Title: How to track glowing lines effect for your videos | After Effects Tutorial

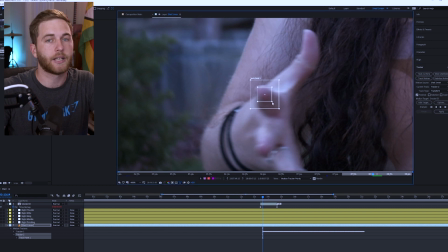Towards the end, I'm going to make sure I edit the target and apply it to the pointing finger track null object that I created. Then I'm going to apply it and click OK. And then it's just a case of tracking the remaining 8 fingers on your hands, and you're gonna pull your hair out and it's gonna take forever.
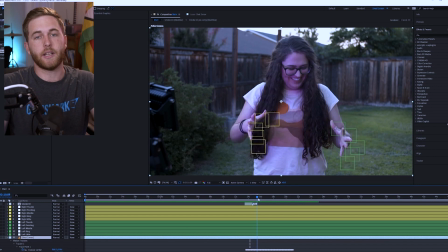2 weeks later, here we go. All right, so here you can see that the 10 trackers are tracked to Emma's fingers.
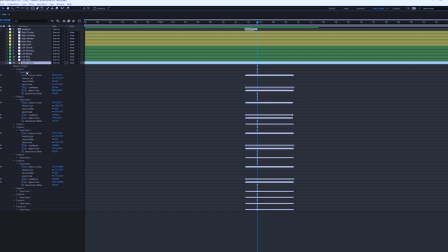Each of them are really good. You can see there's a bunch of trackers here, each one dedicated to their specific finger.
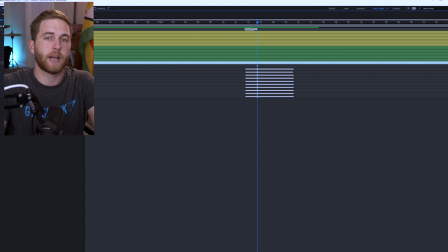You can always go back and adjust it if you like. We're not going to have to do that because we paid attention to the track as we were tracking it, making sure it didn't go off course halfway through.
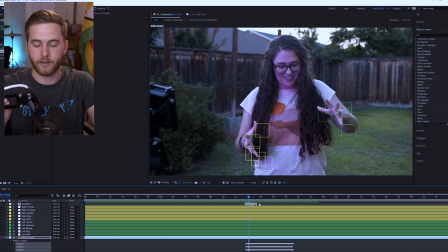So we stopped the tracking, adjusted the tracker, and then continued tracking. Now what we're going to do is right click and do new solid, and we're just going to make the solid a black solid.
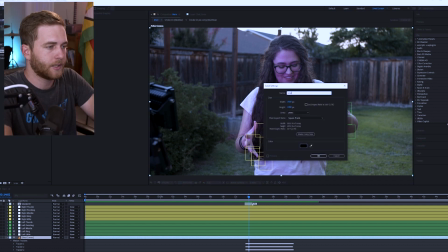It's not important the color, and we're just going to name it whatever we like.
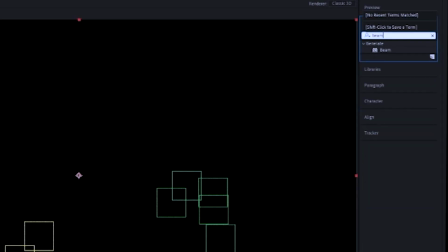This layer is going to contain the lines, so what I'm going to do is go search bar and do beam in the effects and presets,
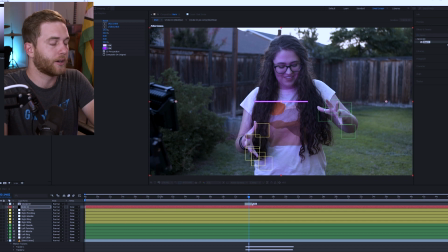drag that onto the layer, and then you'll see we have this line. So I'm going to obviously choose my colors, tweak the colors to the way I like, and also the settings. Really, it's just a personal preference. You can copy these settings if you'd like, no big deal. And then I'm going to take the percentage of the line length to 100% so that the end
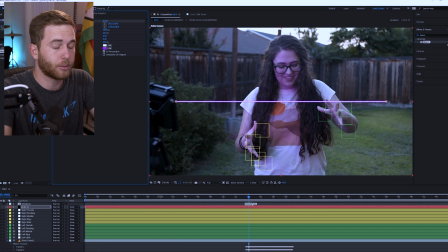of the lines are towards the pointers or the points that you're going to have to move on the fingers.
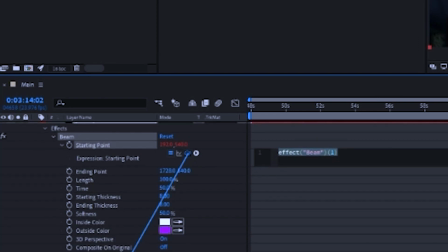So you're going to track them. So I'll click on one of the points, drag the pick whip onto the position of your first track.
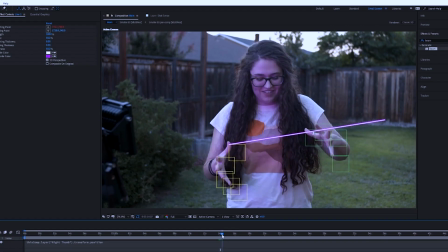When you click out, you'll see that the one point is now tracked to the thumb. Great. We're going to do this another 10 times. Nine times, I mean. So then on the ending point, you're going to alt click the stopwatch,
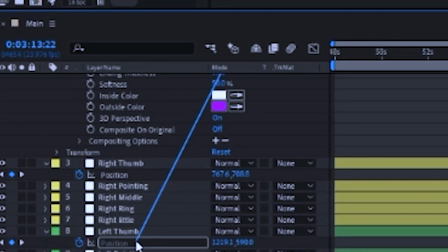click and drag the pick whip all the way down onto the position parameter on the left thumb.
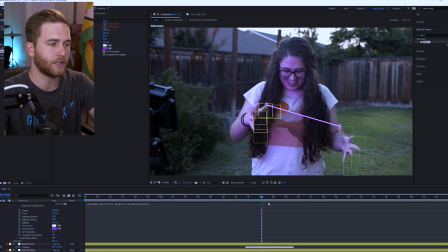Now you can see the other end of the line is attached to the thumb. And you can see as you scroll down, it's going to be tracked really nicely and it's going to look really good. Assuming you did your track well, this is going to look perfect. Now, obviously it doesn't look as great, and that's why we're going to add lens flares later.
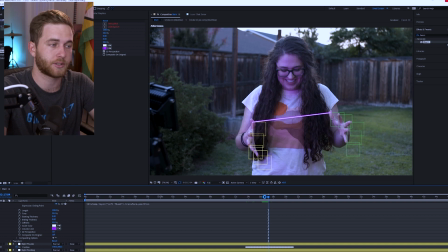We're going to also add a little more effects to just sell the effect and just make it look more realistic as well. And then it's just a case of duplicating that solid with that line, and you can pick whip each end to each corresponding finger.
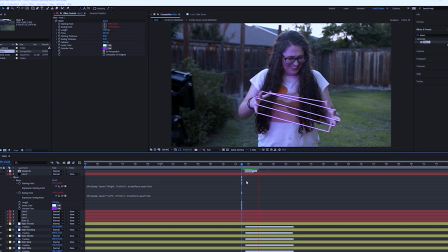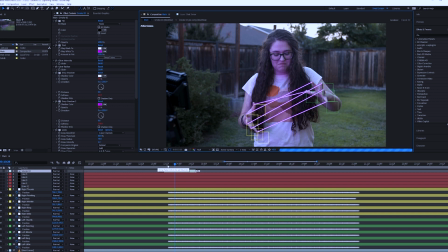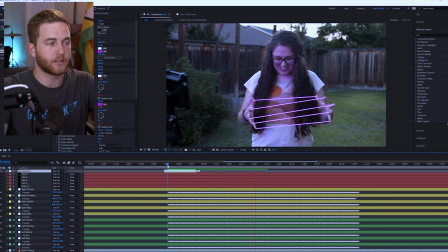So you can see here that once all the lines are tracked to each finger, it looks really good. Now you could end here, assuming you are lazy like me, but because I'm making a tutorial, I gotta make it look good and attractive so that people actually watch the video. So what I'm gonna do to help sell the effect more is I'm going to add lens flares to the points on the fingers.
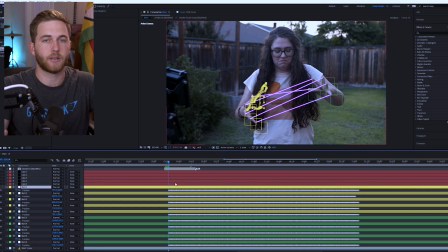But before I make it look fancy, I've gotta actually make sure that the lines show up where they should be and disappear when they should. But before I make it all pretty with lens flares, you actually got to make sure that the lines appear and disappear when they should.
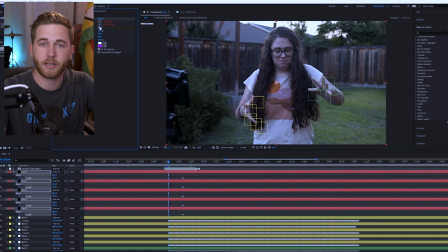That way, it doesn't look strange. Then I'm going to go up the timeline, keyframe the length of each line down to 0%. That way, it disappears before the video, and then it shows up when Emma puts out her hands and shows the effect.
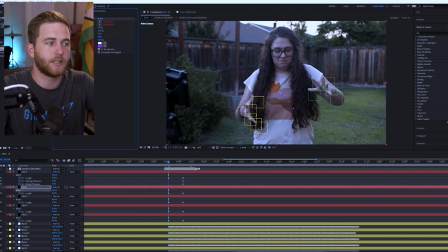I'm also going to keyframe the start and ending thickness. That way, there's not these strange little dots on screen before the actual effect shows up.
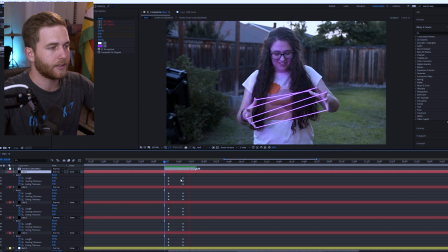So now you can see that when you play it, those lines show up, but obviously it's a little too slow. So just drag it down, close the gap a little bit, and just speed up the effect. And then we're just going to do the same when they actually go out. So I'm going to copy the keyframes, and then I'm actually just going to drag the other keyframes on the other side of the second keyframe.
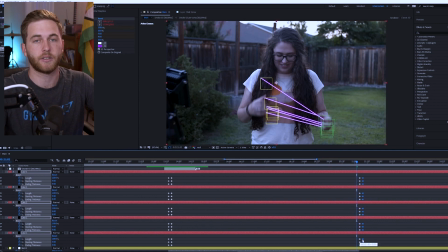That way that effect is reversed and they disappear instead of reappear. That way they disappear when Emma takes down her hand, and because it would just look strange if they were still on screen at that point.
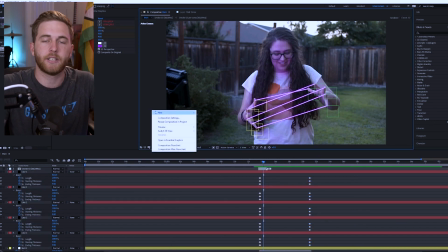Now this is where it gets even more interesting. We're going to decorate it, make it look nice with lens flares.
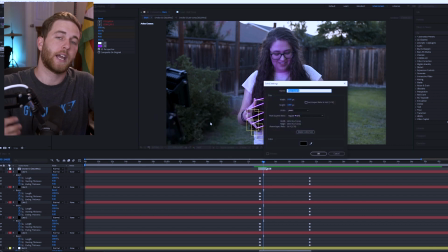I use optical flares from Video Copilot, but you can use the free lens flares in After Effects. They're native to After Effects if you don't have the premium version of optical flares. Video Copilot has those.
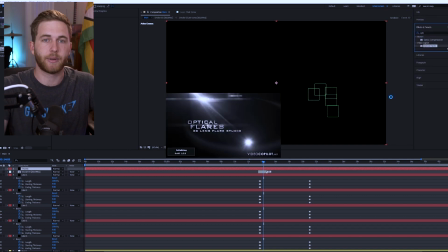I use them because they're great. They're amazing. One of the best lens flare products or plugins that I've ever used. So I would highly recommend you grab those if you don't have them already, because you can use them for more than just this. You can use them for basically anything.
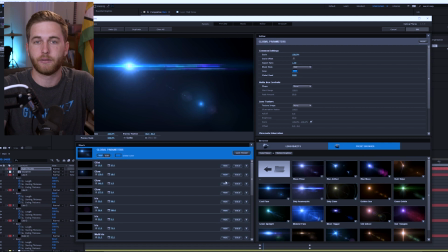So once I go through the effects and all the presets that are already there, I can also customize the lens flare to however I like. So I can take out different effects and different refractions that the light has in the lens, essentially is what it is, because sometimes it can be a little overwhelming, especially with 10 flares on the screen at the same time.
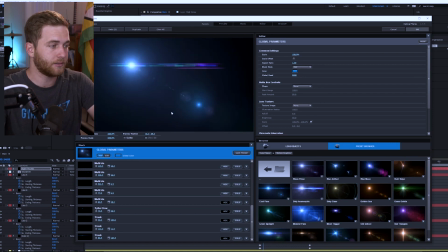So I'm going to reduce the lens flare a little bit as well. I can also change the color by pressing this button over here, and I can choose it to whatever color I want.
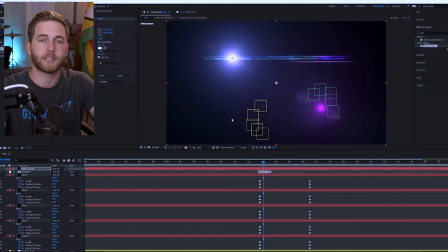In my case, it's going to be purple because that's the practical light that I used in the video.
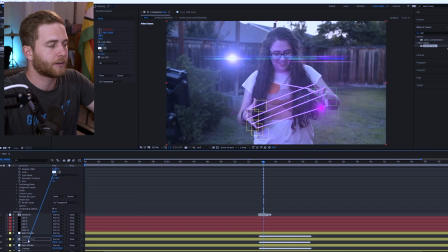Then what I'm going to do is I'll click the position keyframe stopwatch, and I'm going to pick whip it to the position of the first null.
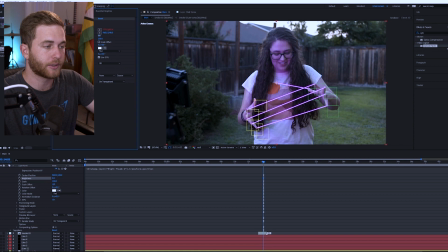Now it's tracked to the thumb, but obviously it looks too bright. So I'm going to just take that down, tweak it to the settings I want.
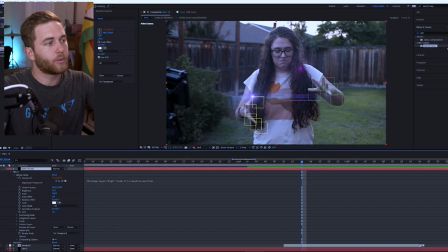You can feel free to copy the settings again if you'd like. And then what I'm also going to do is keyframe the brightness by clicking the stopwatch. Drag that keyframe down in time a little bit and then take it down to zero. It'll create a keyframe automatically. And what I want to do is just have that lens flare show up when it needs to show up.
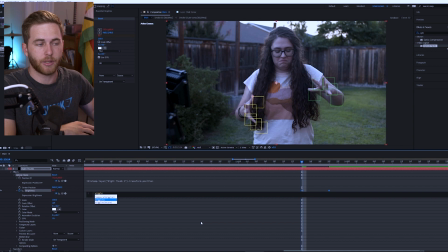So before the effect happens, the lens flare has disappeared, and then it kind of comes in once it is active. Then I'm going to add an expression. So I'll click the stopwatch, add wiggle, open bracket 10, 5, close bracket.
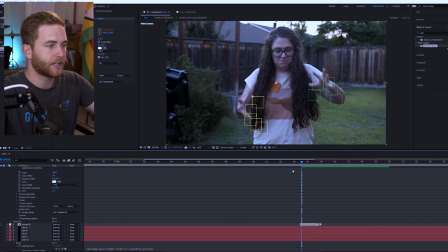That way it adds a little bit of a flicker to the actual effect or the lens flare.
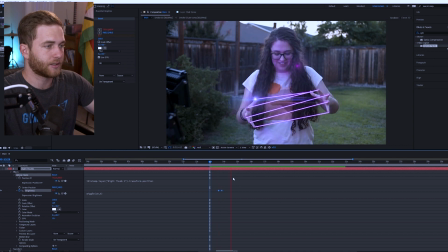And because the light is actually flickering, the practical light I used is flickering, the lens flare is going to be flickering as well to help sell the effect.
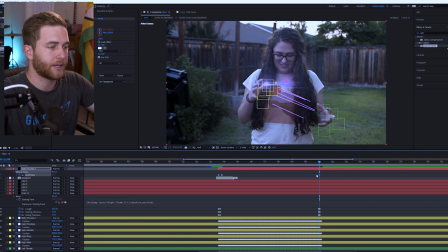Then when I go towards the end of the effect, I'm just going to copy and paste the opacity keyframes, drag the end one before the first one. That way it actually fades out when the effect needs to go away, because we don't want the lens flare again on the screen the whole time, because that would look strange.
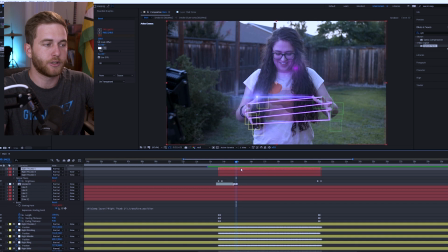Then once I'm happy with that one lens flare, I'm going to duplicate that 9 more times, so I have 10 in total.
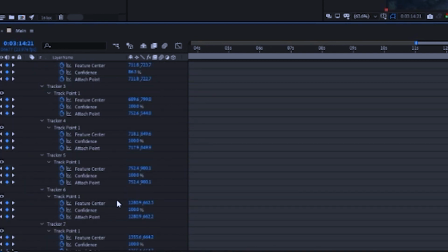To make things easier for myself, I'm just going to click the shy tool on the layers that I don't need to see right now, then click the main shy tool.
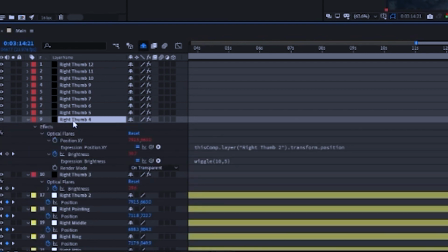That way it just hides those layers for now and I don't have to scroll through a bunch of layers to get to the ones I need.
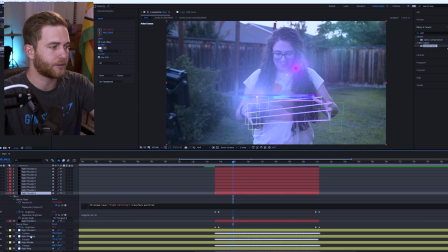Then with my next lens flare selected, I'm going to pick up the position to the new position, which is the pointing finger in this case, on the right hand.
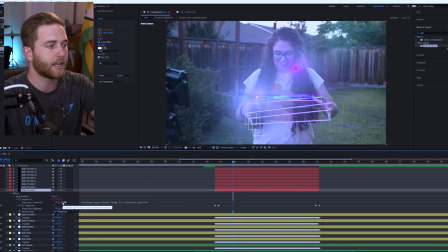Now that lens flare is attached to that finger, and I can hide that layer with the shy tool so I don't have to mess with it. And I'm going to do the rest with all the other lens flares.
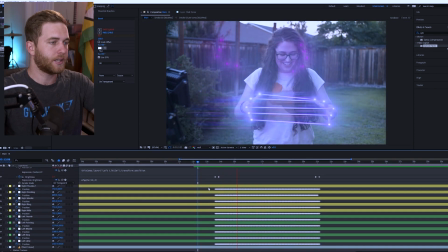Once we've done that, you can see here's the result we have so far.
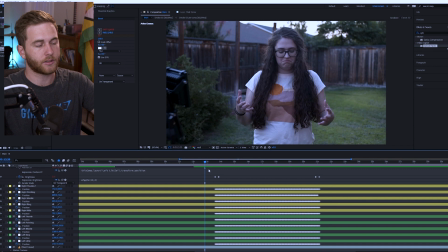Obviously, the little lights or the pink reflections in the lens are not particularly ideal since there's so many of them on screen right now.
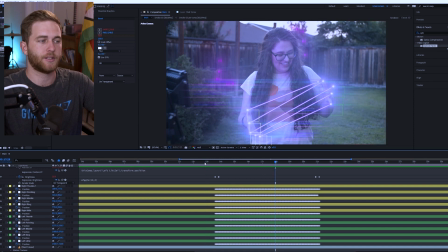It would have been okay if there was one or two, but they're a little distracting because there's 10 of them. So later on down the road, I actually go ahead and remove those.
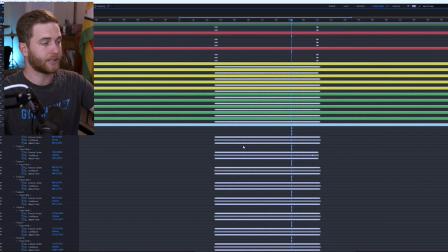And you can already see there's a bunch of layers here, enough to make you go crazy.
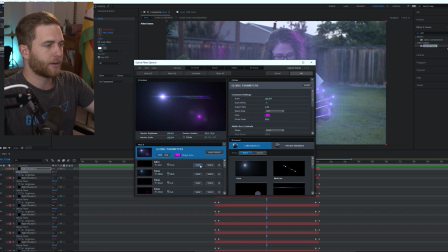And like I mentioned, real quick on each layer, I'm just going to go ahead and remove that annoying little light reflection in the lens.
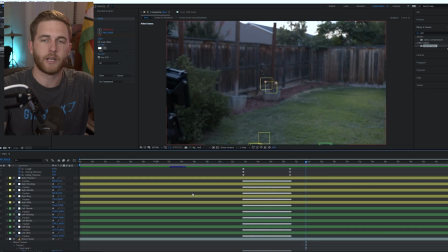That way it's not distracting. Now the lights that I had weren't very bright. So what I did was I had them closer to Emma in the shot, but you could obviously see them in the bottom left corner.
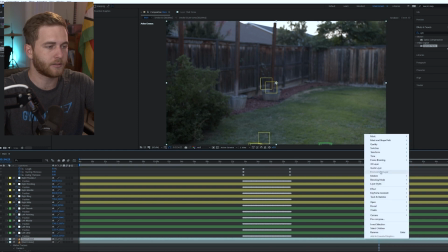So what I did was I duplicated my background layer, right clicked on it, go to time freeze,
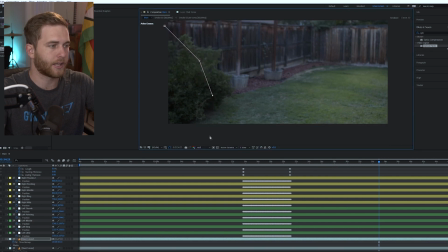or freeze frame, and then just drag a mask around that part of the composition to hide those lights.
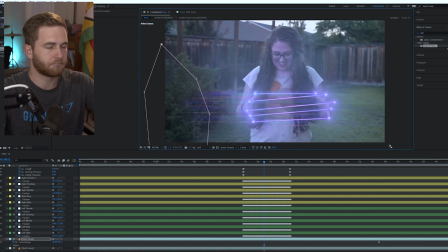Now if I scrub through my footage, you can see that that's gone. Looks great, quick and easy. Next, I create an adjustment layer.
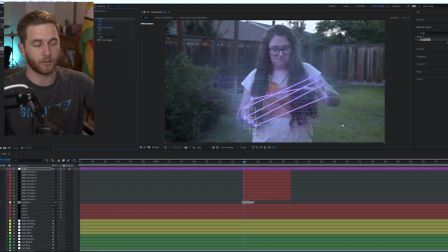I'm gonna make it purple because again, I like colors. I'm gonna search for the bulge effect in the effects and presets, and I'm gonna drag it up, and you can actually turn this into some fun. Really, Emma was here when I was doing this and she was not having fun. Okay, more serious.
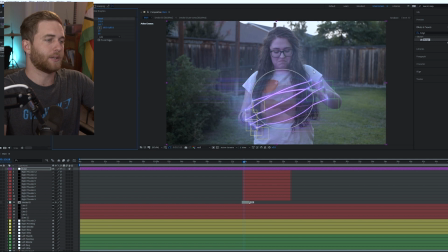When we actually move the effect to where it should be, which is between the hands, what we're going to do is we're going to keyframe it. So first of all, take it down to a small portion of the video here, kind of in the middle of between the hands where you want it to start.
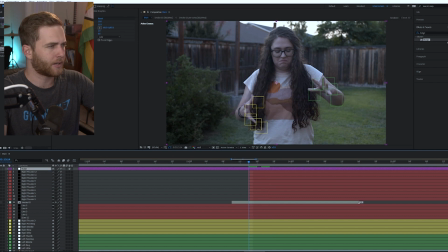I'm going to go to where the effect starts. Then I'm going to go ahead and keyframe basically everything. And then I'm just going to scale it all the way up and just adjust it to where it needs to be. Now, I obviously created a new keyframe when I did that, so I don't have to worry about anything. And you can obviously mess around with the settings and see what it does. Right now, I'm just experimenting to see what the effect looks like.